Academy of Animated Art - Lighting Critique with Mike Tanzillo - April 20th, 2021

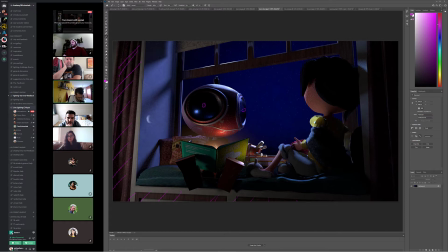20:53 I want to find a better like now that we have some of this light bouncing up, I'm wondering if we should emphasize that more and de-emphasize the brightness of the sky outside and make that a little bit darker, because right now they're kind of
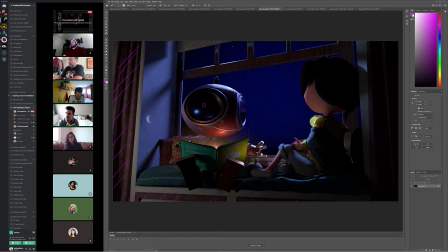21:14 battling each other a little bit in terms of what's the dominant light source, and I think if we, because there's just more interest in a glowing book, I think if we tone down the outside,
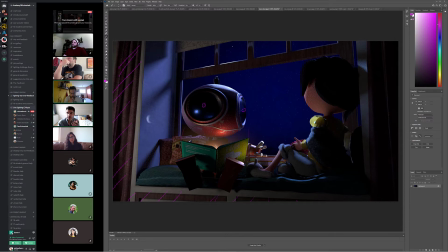21:29 increase the bounce on that glowiness a little bit, I think that could be pretty cool. And then like one thing to watch out for is,
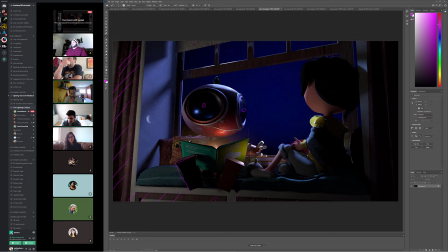21:42 and I know I said to darken this area down here, but like the bottom of his foot is presenting itself as just like a kind of like a large square, almost black shape, and it's a little bit like it just doesn't kind of fit in with the soft lighting of the rest of the scene.
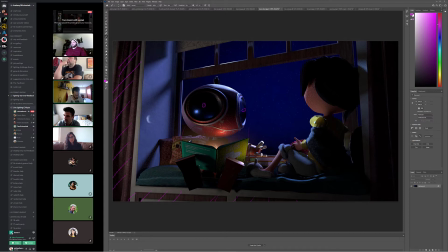21:57 So make sure that nothing is getting that super black. Yeah. And then when we tone down the sky, we can tone down some of these like bright rims and stuff on them. Although she's looking
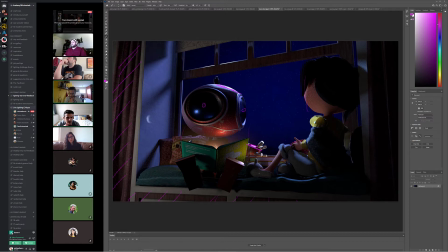22:18 pretty good. I think it would just be a matter of turning down her intensity a little bit on her rim side, or what this kind of key rim that she has going on. And then the other thing that would be kind of cool if you can, and I know Jordan did this in his, was try to get a little bit of like specularity in her hair.
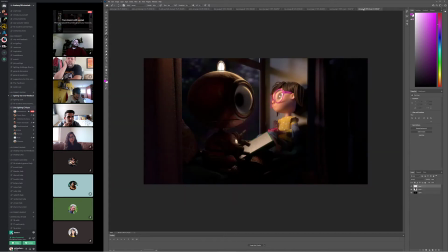22:38 Actually, let's see. Yeah, like Ruby's got it kind of going on here too.
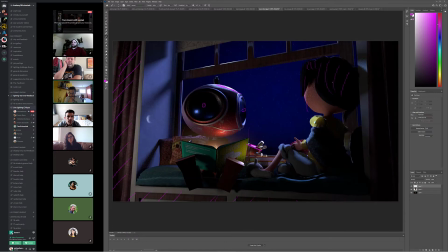22:43 It does. I mean, obviously it doesn't need to be that bright, but just like a little bit to get some more shaping up in there would be good. All right, cool. All right. Anybody have anything else before we hop over? I think it'd be. Oh, go ahead. Sorry. No, go ahead, Forrest.
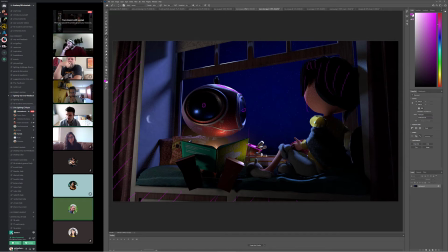23:02 I was gonna say, I thought it'd be cool to, especially since the book is playing such an important role in this one, to see some of the reflection in the robot's eyes. Yeah. Or That's something true. else to kind of establish that the book is the one being lit up and that it has importance. That's a very, very good point.
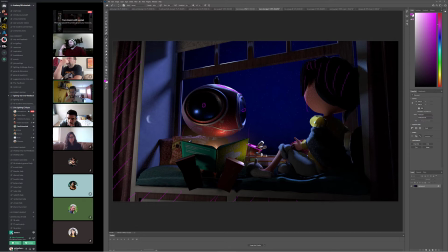23:24 Yeah, I think that would work out really well. Because make that better connection. Aaron, did you have something too? Yeah, I was just gonna add. So if I get like not wanting to detract from the light and the glowiness of the book,
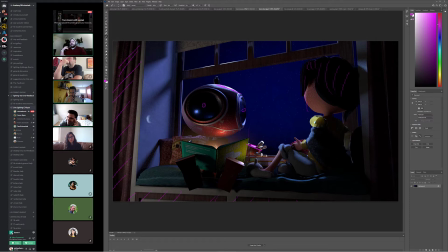23:42 but I'm almost like I googled like ET finger, and I'm trying to think like if his headlight, like the one on top of his head, if that's like his brain activity, I guess. Like I'm trying to figure out like what each light would kind of represent, right? And you're saying like put light in the eyes to kind of like humanize it,
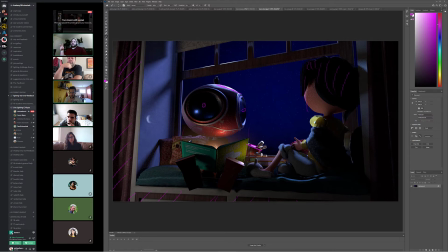24:02 and I'm thinking like there's also the light on the head. That if we're taking this 1-to-1, right, like that would be like his thought process, right? I think there might be a way to like just give it like an emissive quality, maybe not like a light per se, but like some kind of emissive quality to make it just feel like he's a
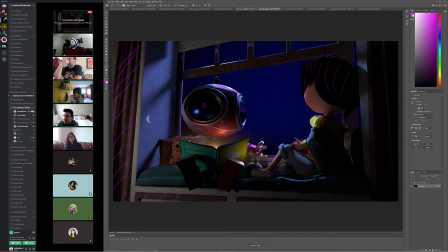24:22 little more there, I guess. No, that's good too, because without that light on and without anything in the eyes, it feels like he's off. Essentially like he's not turned on. But I like the idea of this being almost like his mood ring at the top of his head.
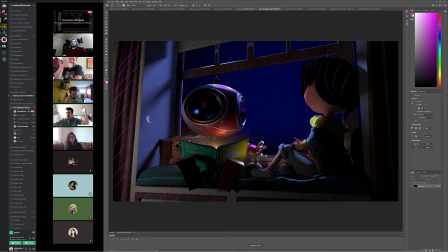24:38 That kind of like it glows a little bit when he's happier, or like whatever the thing may be. Yeah, I haven't thought about its function and the emotional part of the character. I think that's cool. Yeah, that's a really good one.
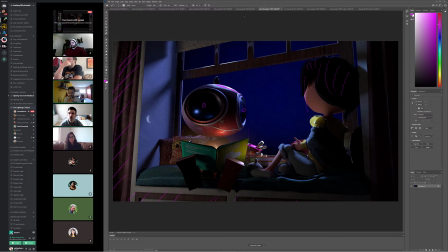24:53 Cool. All right, let's hop over into your. We've got your daytime scene here too.
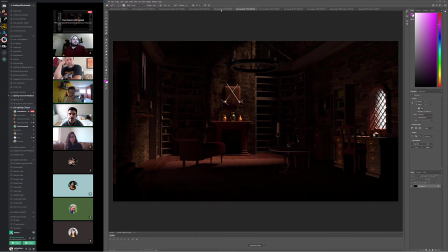24:59 Now you've added this ambient occlusion, right?